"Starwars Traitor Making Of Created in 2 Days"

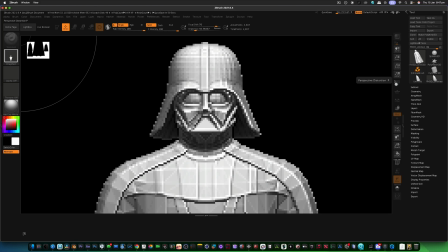(0:50)
set myself out a challenge. I wanted to create a Star Wars micro short.
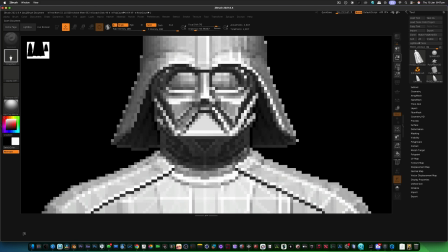(0:54)
Nothing special, just put some characters together and create something really, really cool. So I started off by building my characters, which are the only two in the actual short.
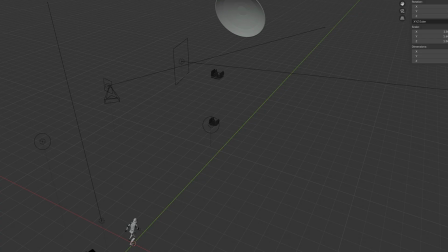(1:04)
There is Vader and obviously Stormtroopers. After I built my characters, I started on blocking it and planning the actual shot with some cameras. First of all, I added some lights,
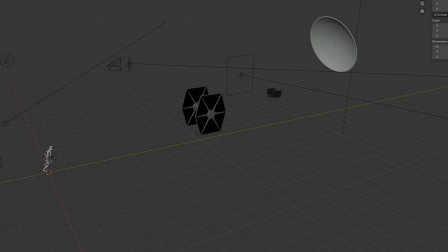(1:19)
spotlight, and then I started building my character like the TIE fighters, animated them and seeing how they would look.
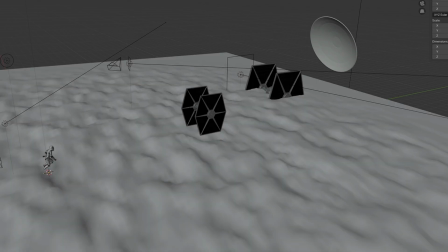(1:27)
Then I created a landscape, very sort of basic landscape using the landscape tool.
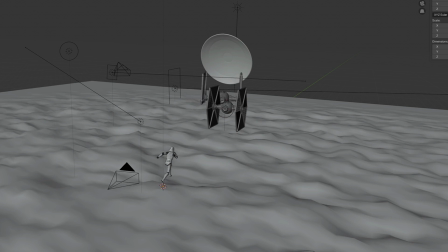(1:33)
Brought my animated character in and started blocking out the sequence.
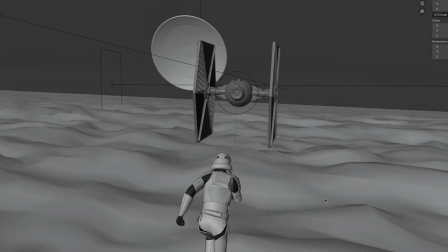(1:38)
Now what I did know is I wanted the character to be sort of running away because you knew Vader was after him.
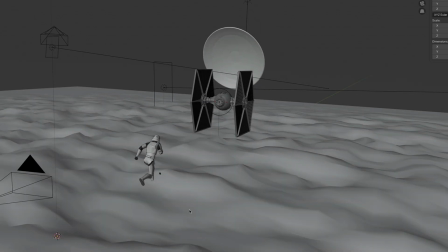(1:45)
Obviously the title of the sketch is called Traitor, and then this guy is literally running towards the TIE fighter to escape.
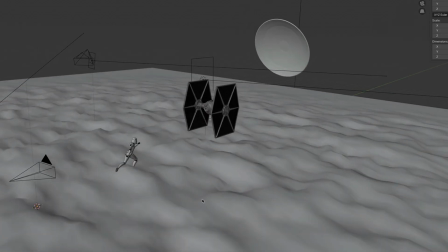(1:54)
I thought to myself, I didn't want to do too many scenes, like 1 scene, 2 scene, 3 scene, 4 scene in separate comps.
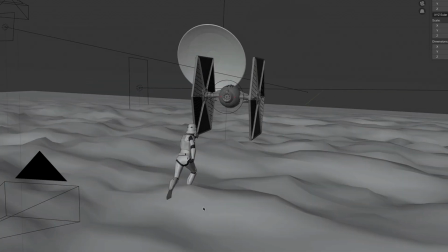(2:02)
So I decided to put everything in the single comp.
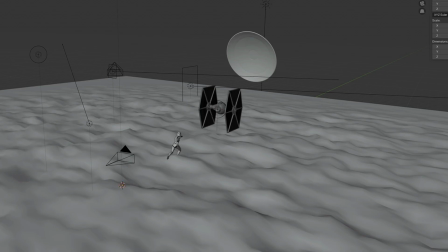(2:07)
So after I did that, I created a point cloud and created some volumetric fog, which obviously came out sort of like this. I went into sort of shading tab.
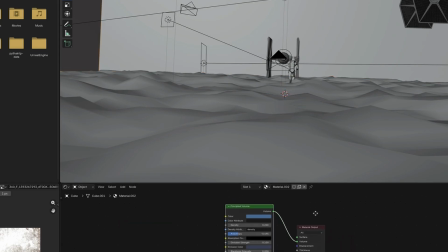(2:21)
I started sort of playing around with the fog system, which is simple and very, very basic. So I connected the volume to the volume tree, made the colour sort of like a subtle blue, brought the density up to 0.495, and then I sort of ended up with that sort of look.
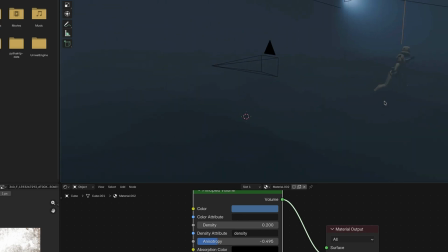(2:40)
I wanted that sort of eerie, sort of sand dune-y feel to the actual scene. Then I started to bring in some more point lights into the scene.
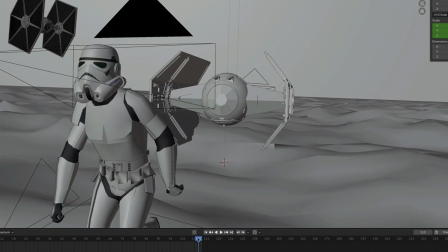(2:57)
I framed the camera up and placed it where I wanted to, where I wanted my character to be.
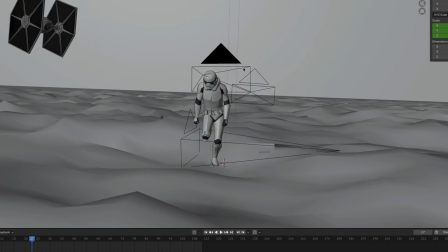(3:06)
As you can see, we've got the camera here. I'm just going to go into the camera system.
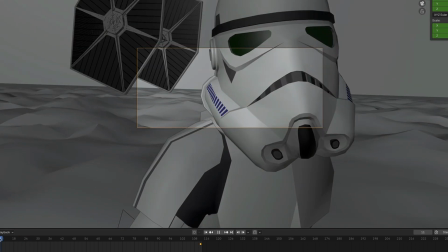(3:11)
And I wanted some background, something happening in the background as he's sort of running away as well.
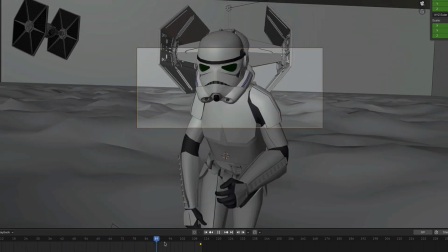(3:16)
So obviously we bring Vader down into the sequence.
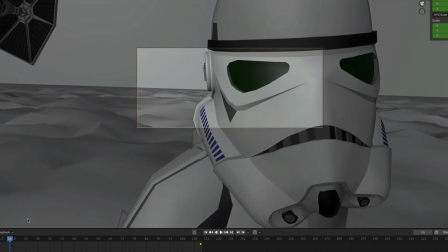(3:21)
I stopped the TIE fighter literally just out of frame because we're not going to see it in frame anyway, so he sort of cares.
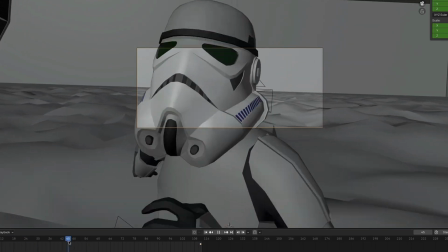(3:27)
And then I sort of went in and started making detailed things on my characters.
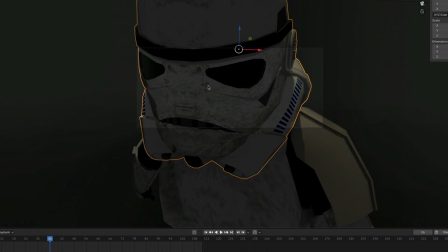(3:31)
So if you see here, so I pull up a render, I added a simple dirt texture to separate this
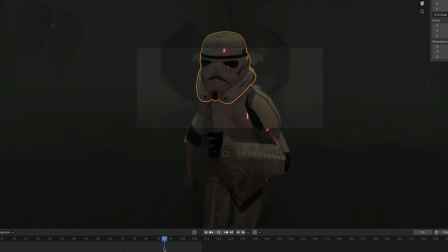(3:40)
Stormtrooper from the other Stormtrooper that will be appearing on the left hand side that will be shooting him.
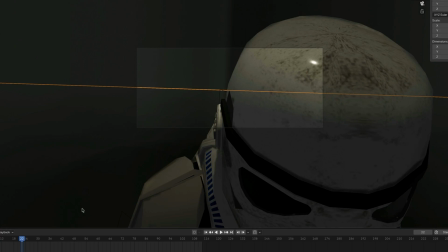(3:47)
We sort of don't see that yet, but I think we see it in sort of the next sequence of the film.
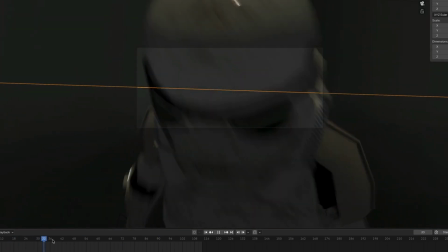(3:56)
So as you can see, we've got Darth Vader sort of landing here, very sort of slowly in the background.
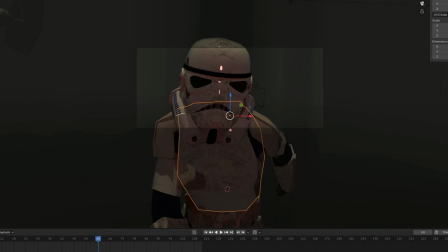(4:02)
Pretty cool. Some simple dirt textures. Went into my shading tab and just literally added a dirt texture to the base color.
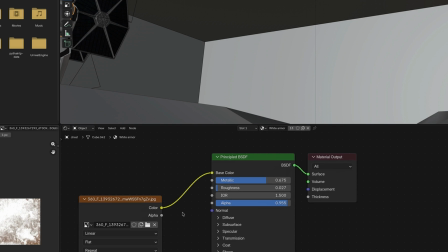(4:11)
Brought the metallic, also the metal up to 0.675, roughness to 0.027, and yeah, it seemed to work pretty cool.
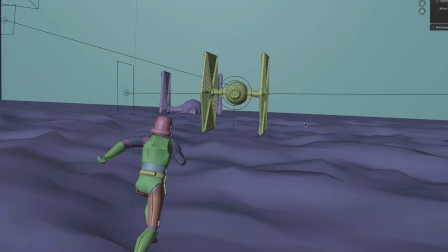(4:24)
Now at this point I was sort of one day in, so I sort of wanted to go in and try and cut the film together as I was rendering.
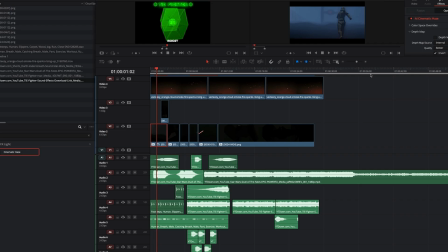(4:31)
Luckily I got a power collab system that I could basically keep working and rendering at the same time.
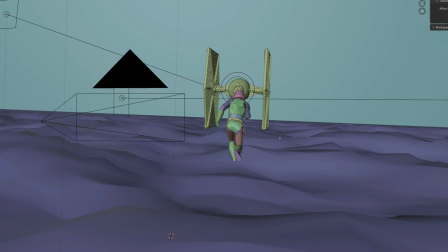(4:41)
So that just literally what I did. I was rendering, editing and cutting the film at the same time. I was sort of trying to put it together, but it weren't without its challenges.
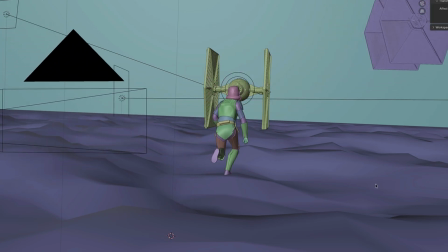(4:51)
Definitely weren't without its challenges.